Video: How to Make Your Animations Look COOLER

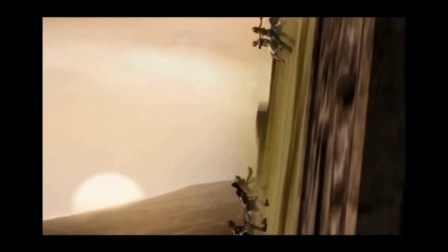15:22 In Dead Fantasy 2, watch as the camera cuts to one team getting ready to fight, then cuts to the other team getting ready to fight,
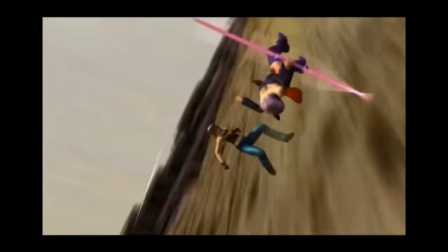15:27 then continues to cut back and forth to show that both teams are equal in power.
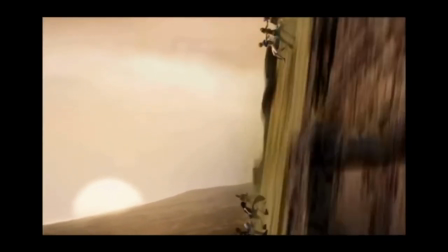15:32 If one team happens to have less of those shots, it would equate to them having less anticipation than the other team, and it would look like the other team is supposed to win.
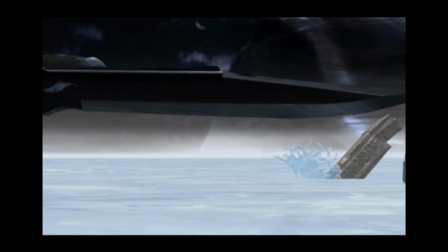15:41 Take this scene in Dead Fantasy 2 for example, when the odds were favoring one team.
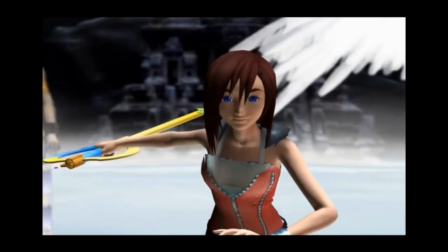15:46 They were shown more pre-battle shots, which led to the other team feeling weaker because the camera didn't spend as much time on them.
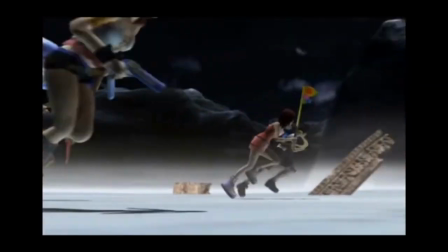15:53 This was done on purpose to drive home the fact that the dead or alive team was about to get their ass kicked. Let me know if any of this is getting through to you guys, because the main thing I want you guys to get out of this is the ability to look at a film and instead of wondering
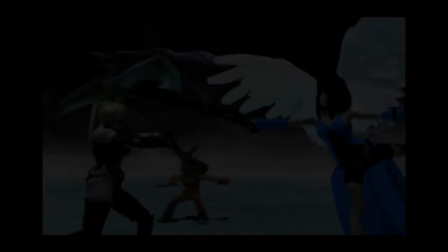16:06 how they did what they did or feeling like your work could never compare to it,
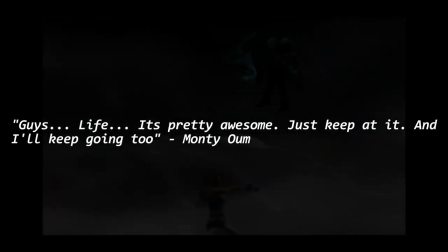16:11 I want you to understand it. maybe not fully understand why they decided to animate what they animated or what was going through their mind, but understand why what they created was cool. Many people will look at a piece from an animator they look up to and watching it instantly puts them down.
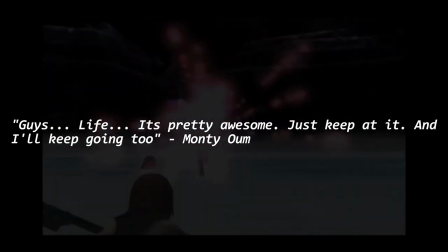16:28 If that mindset were a crime, I'd probably be a prime suspect not too long ago.
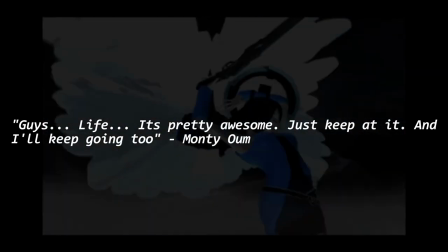16:33 Personally, I would look at an animation I look up to and think, nothing I make will ever be this good.
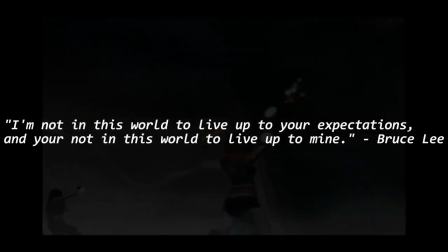16:38 I'm insignificant compared to these people. I can't even understand the imagination that they must have had in order to come up with something like this. It was insane to me, and just upon watching something that good, instead of gaining motivation to create and eventually reach that level of understanding, it would demotivate me, because I would be comparing myself.
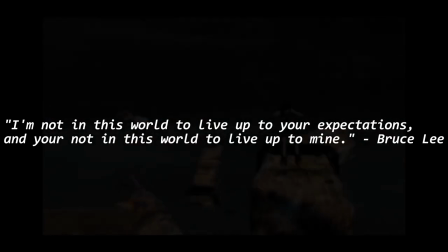16:57 I would be basing my expectations off of someone who has far more experience than me. But as a beginner, or even someone who has been doing it for a while but can't seem to grasp the idea,
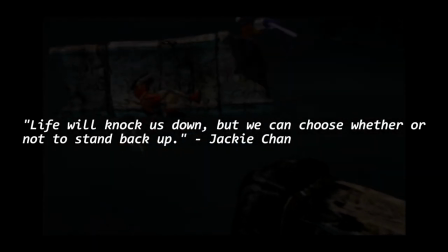17:08 you have to eventually learn that before you learn to control your animations, you have to learn to control yourself. Nothing will demotivate you but you. Nothing will convince you your work is pointless but you. You yourself are the main reason your animation feels bad. Because I believe you do have the skills.
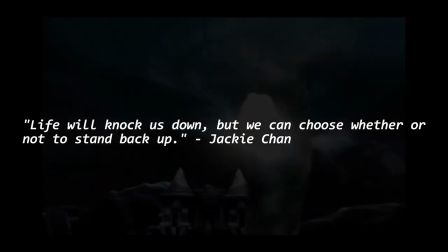17:24 I believe everyone has the capability to learn and accomplish what they were going for.
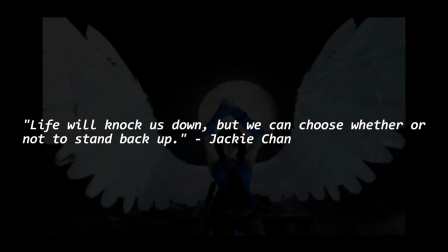17:28 You see so many heartwarming stories of people starting with zero knowledge and the worst mindset possible and still finding some way to succeed in the path they choose,
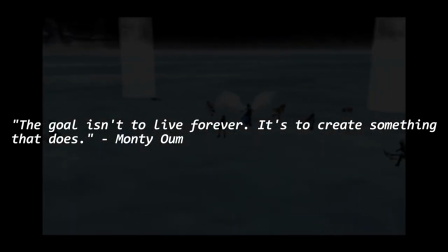17:37 whether it be someone or something. At some point in my life, creating animations wasn't even a thought in my head.
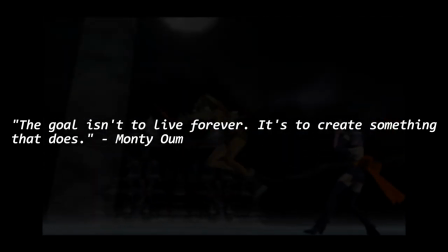17:43 At some point, everyone who has ever succeeded had an idea.
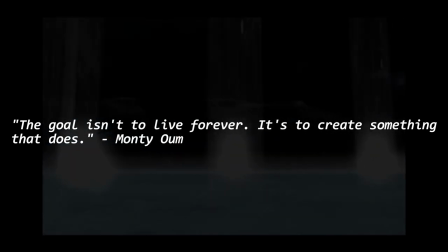17:46 It wasn't a select few who ended up lucky enough to succeed, it was the people who worked hard enough to succeed.
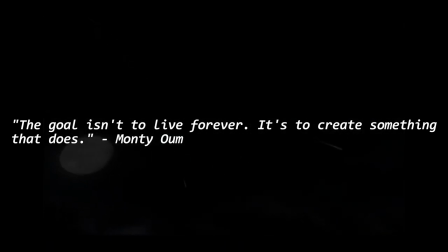17:52 If you truly do love animation or film, or anything else, and you want to do it, then I urge you to look at it as your work, not your hobby.
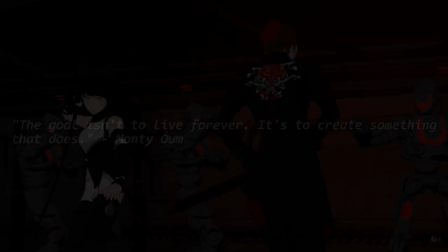18:00 It may be possible that the reason you view it as your hobby in the first place is because you don't have enough confidence in yourself that it will work out. In my opinion, your tears come from the heart, not your mind. Your greatest decisions and emotions come from the heart.
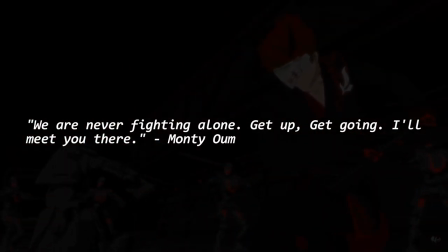18:13 If you look at your heart like it's half of your brain, it would be the good half, and the mind would be the evil half. So when you work, put your heart into it, not your mind. The more you think on something, the less likely you are to get it done.
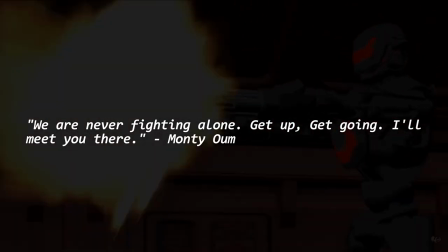18:26 This applies to most things. Sometimes you just gotta stop thinking, stop staring at the situation and letting your mind run, and just start doing.
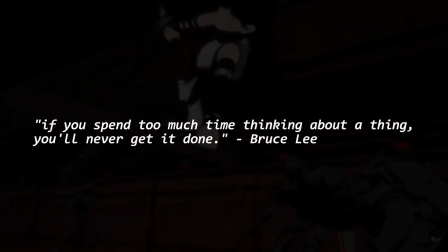18:34 If you stare over the edge of a cliff to the water 50 feet below you, the only thing that will go through your mind are the reasons why you shouldn't. But then, when you find yourself in the water after you jump, you realize all the time spent worrying was a waste.
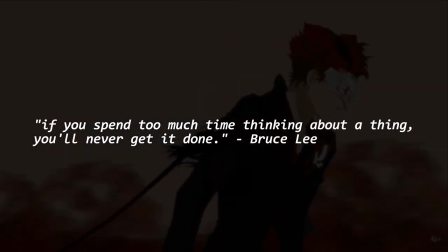18:48 Your mind was trying to keep risk out of your mind, but life is all about risk. All of your best decisions are risks.
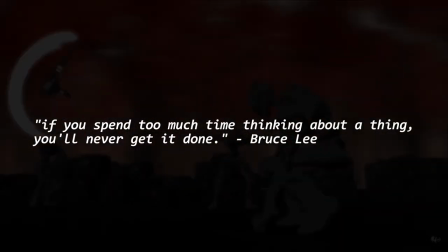18:55 Animation is not something that should scare you. Even if you want to become a good animator, it may intimidate you.
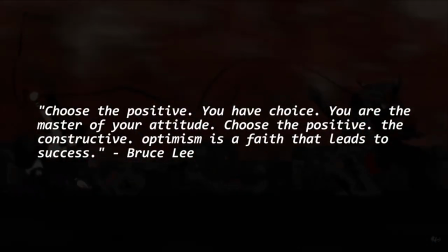19:00 This is because you are thinking too much about the outcome before you even start. You wonder if you'll ever be able to top your last project.
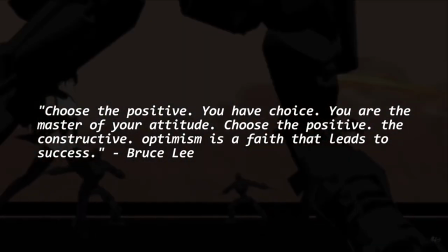19:07 Maybe you are entering a competition and you wonder if you can make it to the top or even end up on the leaderboard, and it scares you.
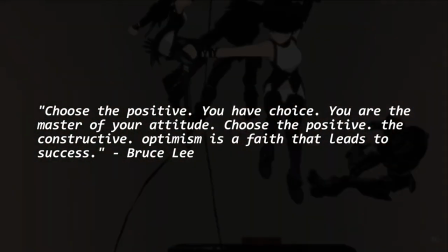19:13 Maybe you think too much about the other people entering the contest. Panicking will get you nowhere.
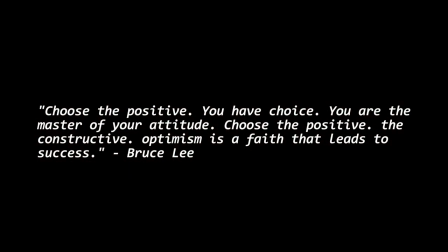19:19 Panicking will only hinder yourself. Learn to let your heart animate, not your mind.
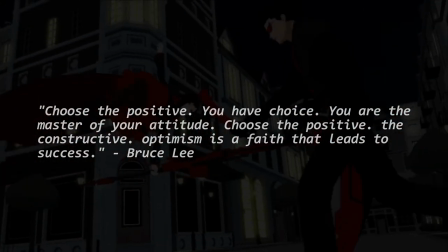19:24 It may sound cheesy, but it's true. When I animate, my mind is never really focused on it.